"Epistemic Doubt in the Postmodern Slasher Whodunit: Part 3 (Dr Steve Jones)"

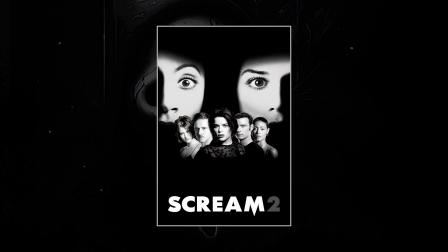4:16 Although viewers are goaded into hypothesizing about the killer's identity throughout Scream 2, the reveal can't be properly deduced from the evidence presented in the film.
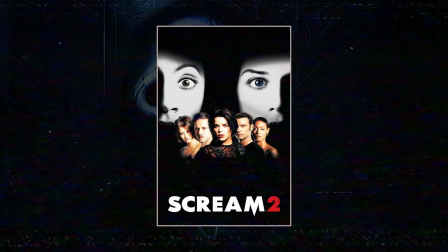4:25 Mickey and Mrs. Loomis only make fleeting appearances across the film, while suspicion is directed towards prominent characters like Derek.
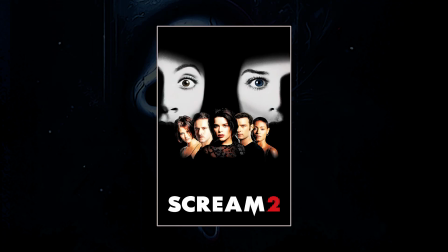4:33 Loomis's unmasking is especially duplicitous because it depends entirely on having withheld the fact that she's Billy's mother. Without that information, her motive is simply impenetrable. And yet, unlike 10 Little Indians, Scream 2 self-consciously flaunts its narrative sleight of hand.
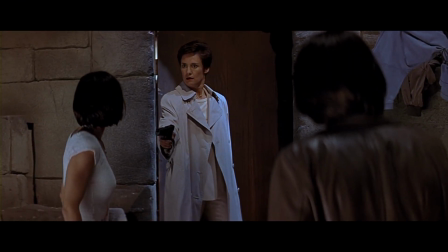4:50 Mrs. Loomis? What? Billy's mother!
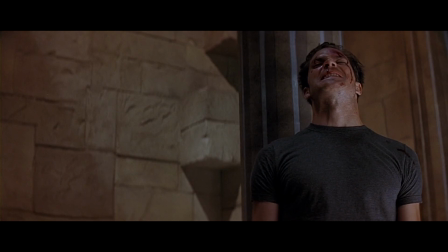4:59 Nice twist, huh? Didn't see it coming, did you?
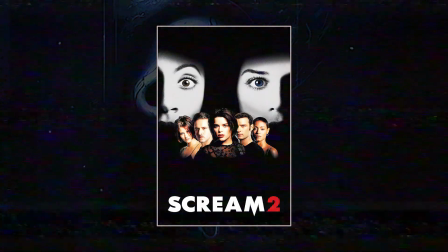5:03 Although he's literally addressing Sydney here, the statement is secondarily directed at the viewer as a participant in the murder mystery guessing game.
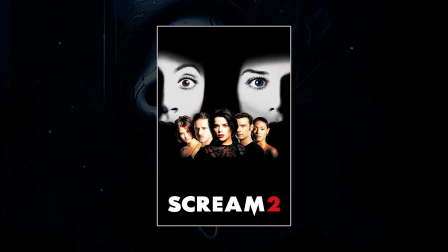5:11 The mechanism inverts the logic that I laid out in part 1,
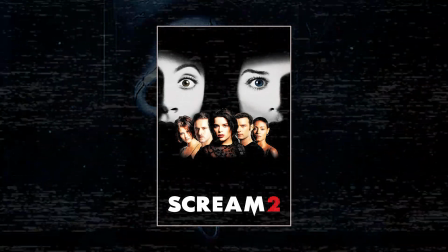5:15 that slasher victims are typically thought of as idiots for failing to comprehend the obvious threats around them.
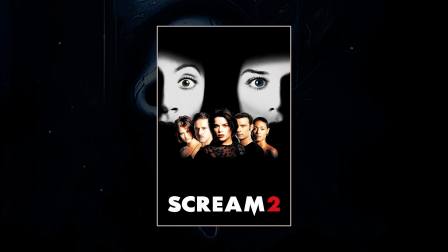5:21 Here, the final girl, who traditionally survives precisely because she's more alert than her peers, and also the viewer, whose perspective is primarily aligned with the final girl's, are made to seem foolish.
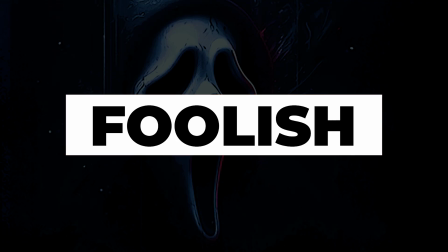5:35 Note that, just as I laid out with the Friday the 13th example in part 1, that apparent foolishness isn't rooted in negligence. It's just that the information needed to identify the source of danger simply isn't available.
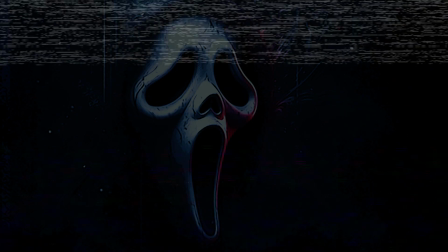5:47 Of course, misdirection is a routine element of the whodunit.
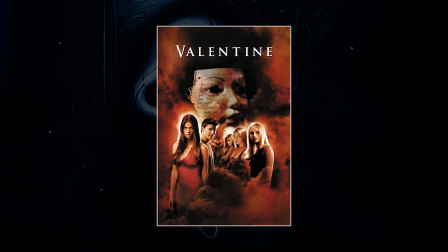5:52 As Valentine's director Jamie Blanks notes, murder mysteries must be carefully constructed to shape the viewer's expectations.
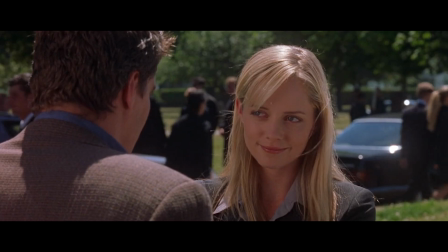5:59 Here you've got this challenge of making a movie
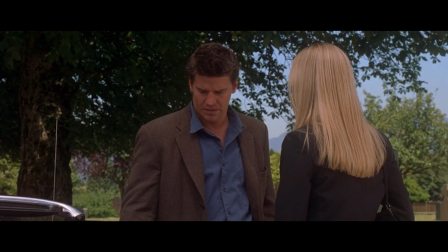6:03 where every day you're working and you know who the killer is, but you've got to hide it from the audience somehow.
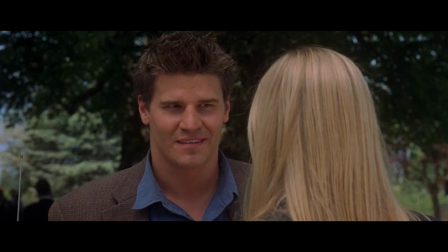6:10 And so, I mean, it really limits what you can do. That must have really worn on you.
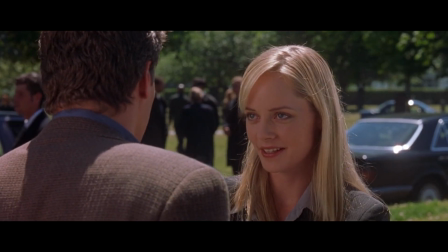6:14 Anytime the killer appears in the frame, I have to account for the whereabouts of every single person who's a red herring in the movie.
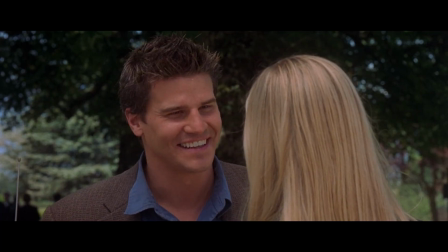6:19 Right. In order for that to be a mystery, you have to think it's him and him and him, and maybe it's her. Right. It's all about revealing certain information at key points, and you want to give them enough information so the red herrings play.
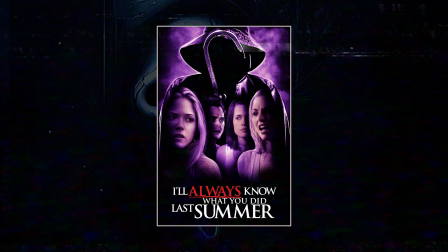6:32 Sylvain White, director of I'll Always Know What You Did Last Summer, provides a more detailed account of how that works in practice.
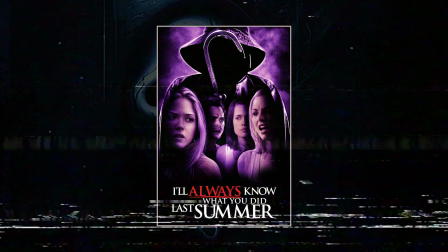6:39 The killer's initial appearance is deliberately outlandish. It's designed to make viewers question whether the film will simply be cheesy and stereotypical.
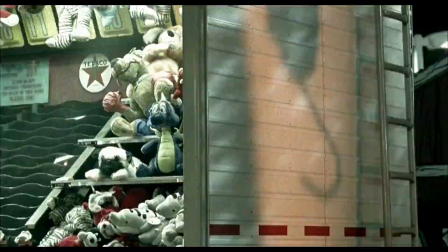6:48 So here the idea obviously is to sort of trap the audience, make him think that this is really cheesy.
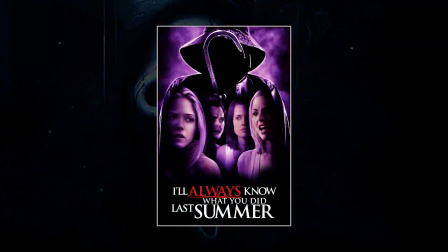6:53 White employs cliches across the film.
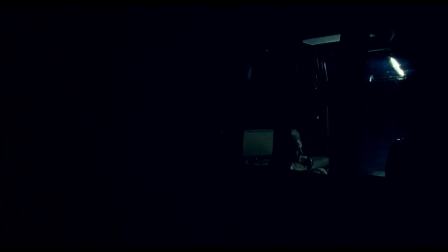6:56 It's a little contrived, but again, because of the genre, then you can allow yourself to do these kind of things.
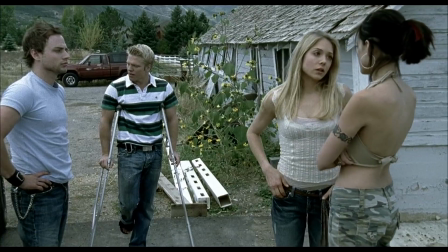7:02 These are sort of the classic ingredients of these sort of, teenage bubblegum films, horror films.
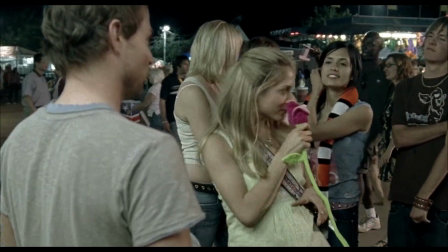7:08 The goofy blonde Kobe, who's the sort of archetypical jock.
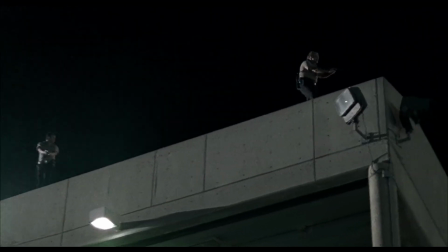7:14 Here are two archetypical cops, always too late.
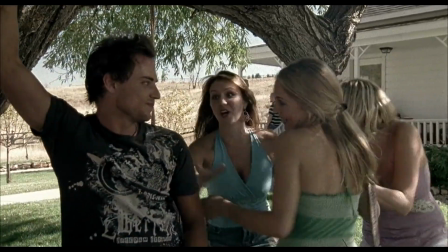7:19 We have our two sort of archetypical bimbo friends.
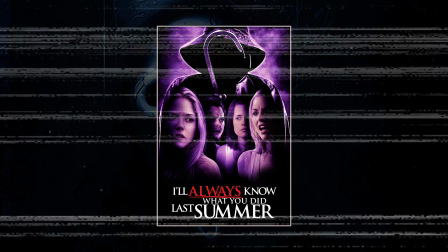7:23 By evoking those cliches, viewers are led towards assuming that the killer's identity will be obvious.
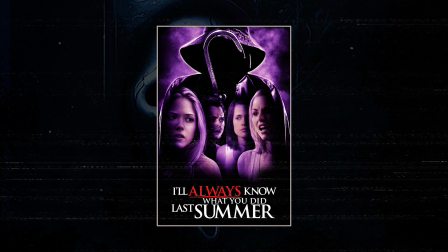7:29 Then, White's cast doubt on many of the characters to make it difficult to guess which of the cliched suspects might be the killer.
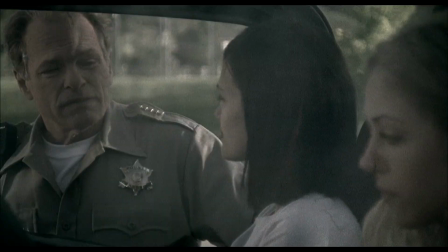7:37 This is obviously another scene where we try to point the finger now at the sheriff. He's acting a little weird.
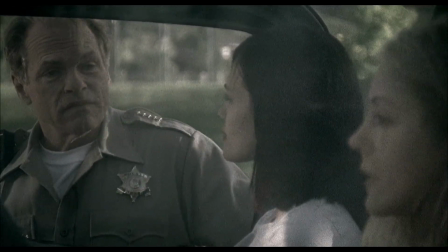7:43 He's not quite over his son's death. He's somewhat eerie.
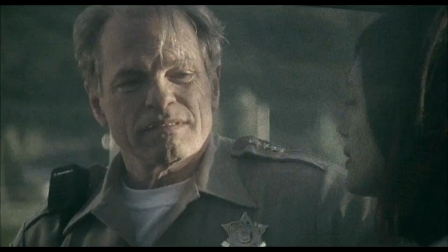7:47 I gave a little bit of weird direction to him in this scene where I felt, I almost want to feel like he's perverted or something, like something's wrong with him.
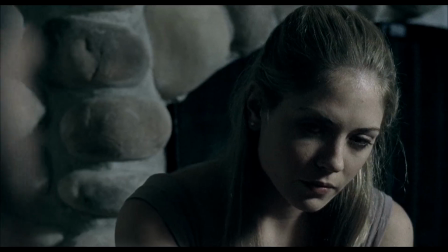7:55 So this next scene is to really sort of decoy the audience real quick in terms of who Roger is, and perhaps he's the killer.
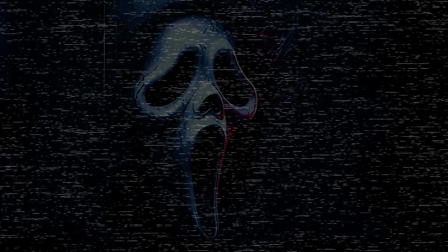8:03 Decoying the audience is the bread and butter of the whodunit.
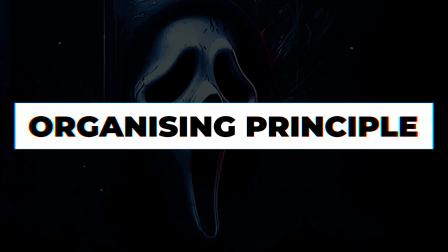8:06 But in the postmodern slasher phase, we see narratives being organised around that dynamic, and even reflecting on that dynamic as part of its themes.
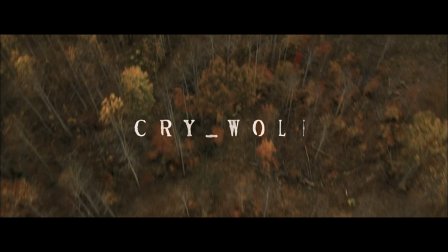8:15 One of those films is Cry Wolf, and as the title makes clear, the film is about how lies obscure the line between truth and hoax.